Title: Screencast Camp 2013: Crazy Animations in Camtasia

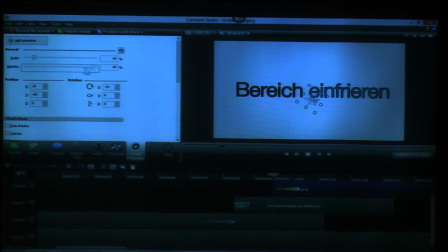And what I also often do is I drop the opacity down to 0. So it comes out of nothing and kind of spins in. Rather than, I do that a lot with the regular callouts as well, rather than using the properties of the callout itself to have things fade in and fade out.
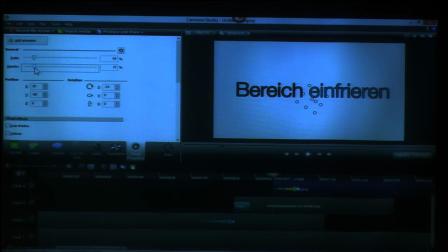I just use the add an animation, I use the opacity slider. I feel I have a bit more control over that, and I can easily adjust that. And then maybe we set the snowflake already at the end. If we look at this now, it kind of grows in, but it would be kind of nice to give it a little bit of a spin, so it kind of like turns in on you.
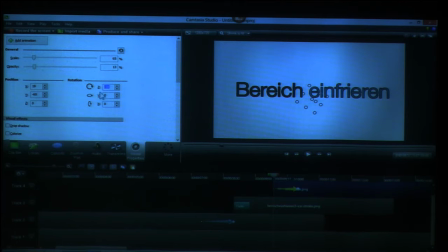So let's just change the Z value to 0 again, and let's take a look at how that looks. Yeah, let's take a look at that. So we have the snowflake that just kind of grows out on us.
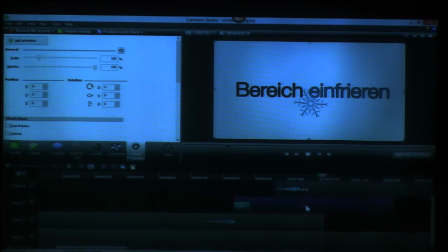Now looking at this, it's in front of the word freeze. I think it would look better behind it, so I'm just changing the order of those 2 layers. And let's see. So we have the snowflake behind it, maybe speed that up a little bit.
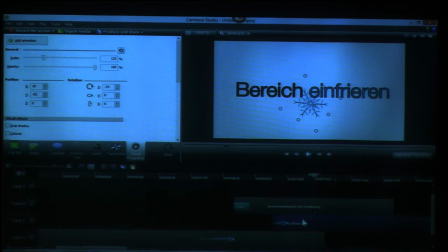And then I think it would also be nice to have the snowflake lined up with the word freeze. So it's like the snowflakes are freezing the word, the second word, and turn that into blue. So I'm just lining that up. Beginning of the animation with the blue word appearing. And now we have a little animation that says, hey, freeze region, and then the word freeze gets kind of frozen by this one snowflake. I could add 2 or 3 more to kind of have more to that. But that's just a little example of something you can do with, that took me, what, 5 minutes to build a little animation.
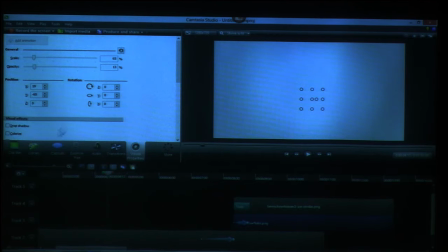And that looks a lot better than just saying, hey, welcome to my tutorial on freeze animation.
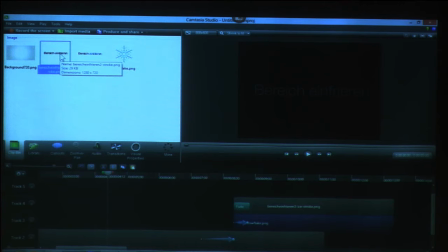Yeah? Questions on this particular little example? Could you show an example of using easing of the text coming in? I think you did that in the produced version. You haven't used easing, so when the text comes in, it comes in and it sort of slows down.
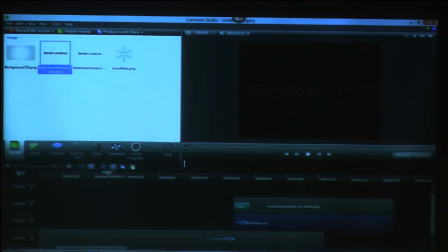Yes, we can. So, who doesn't know what easing is? Okay. All right, I will do that. Let me save this one out real quick so we can go back to it.
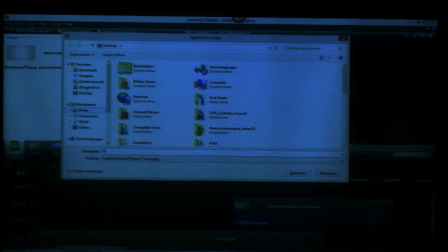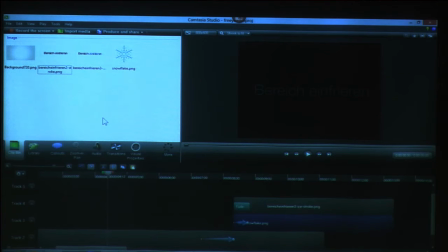Okay. So, okay.
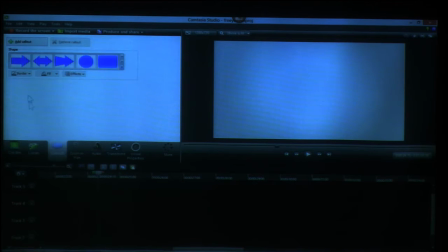Let's go back here and add this arrow. Okay. So,
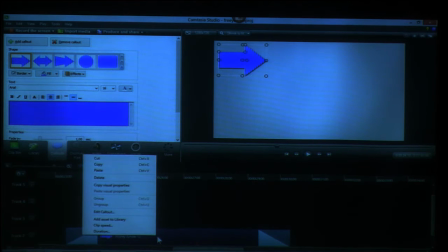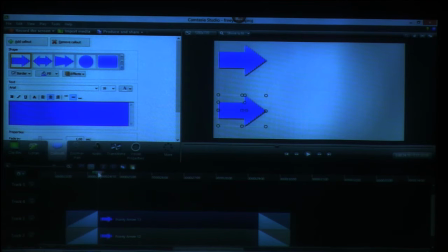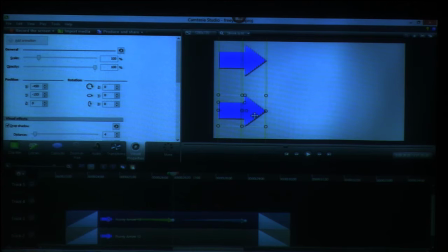I'm just trying to set this up so I can show you.
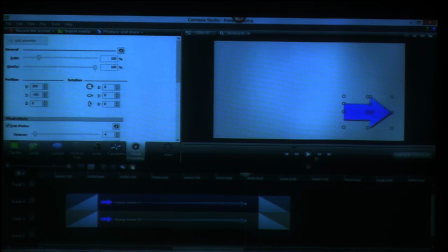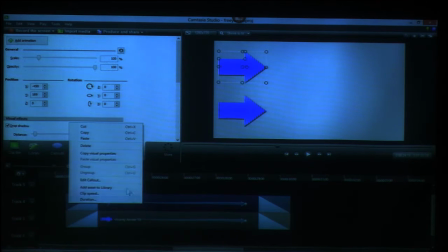So easing is a way where you animate an object and it doesn't accelerate linear.
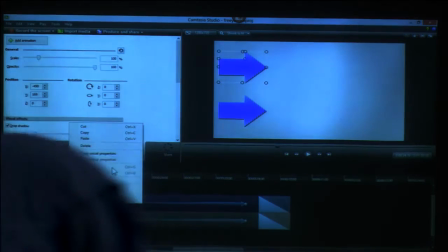It doesn't move at a constant speed from beginning to end, but it kind of starts slow,
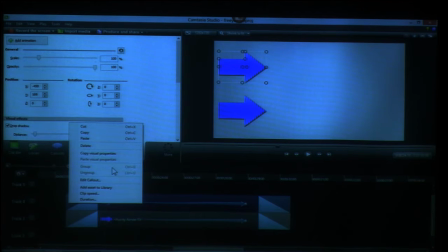gets faster, and then comes to slows down again towards the end of the animation.
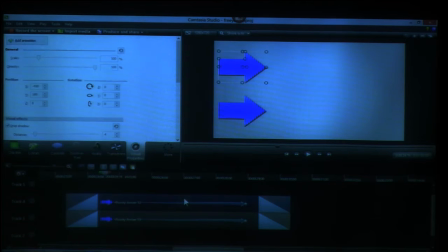And that is something that is hidden when you do a right click on an animation.
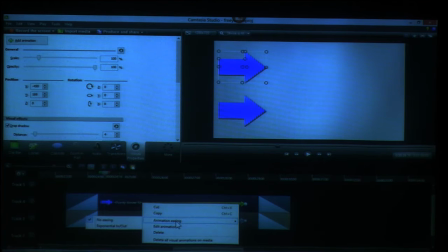You have the option animation easing, and you can turn this on and off.
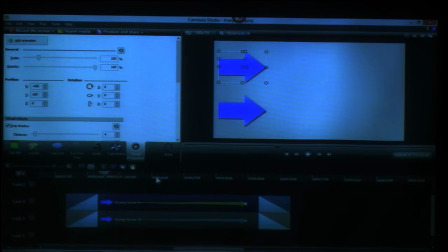So let's enable it for one of those two arrows. They're moving along the same line, taking the same amount, taking up the same amount of time.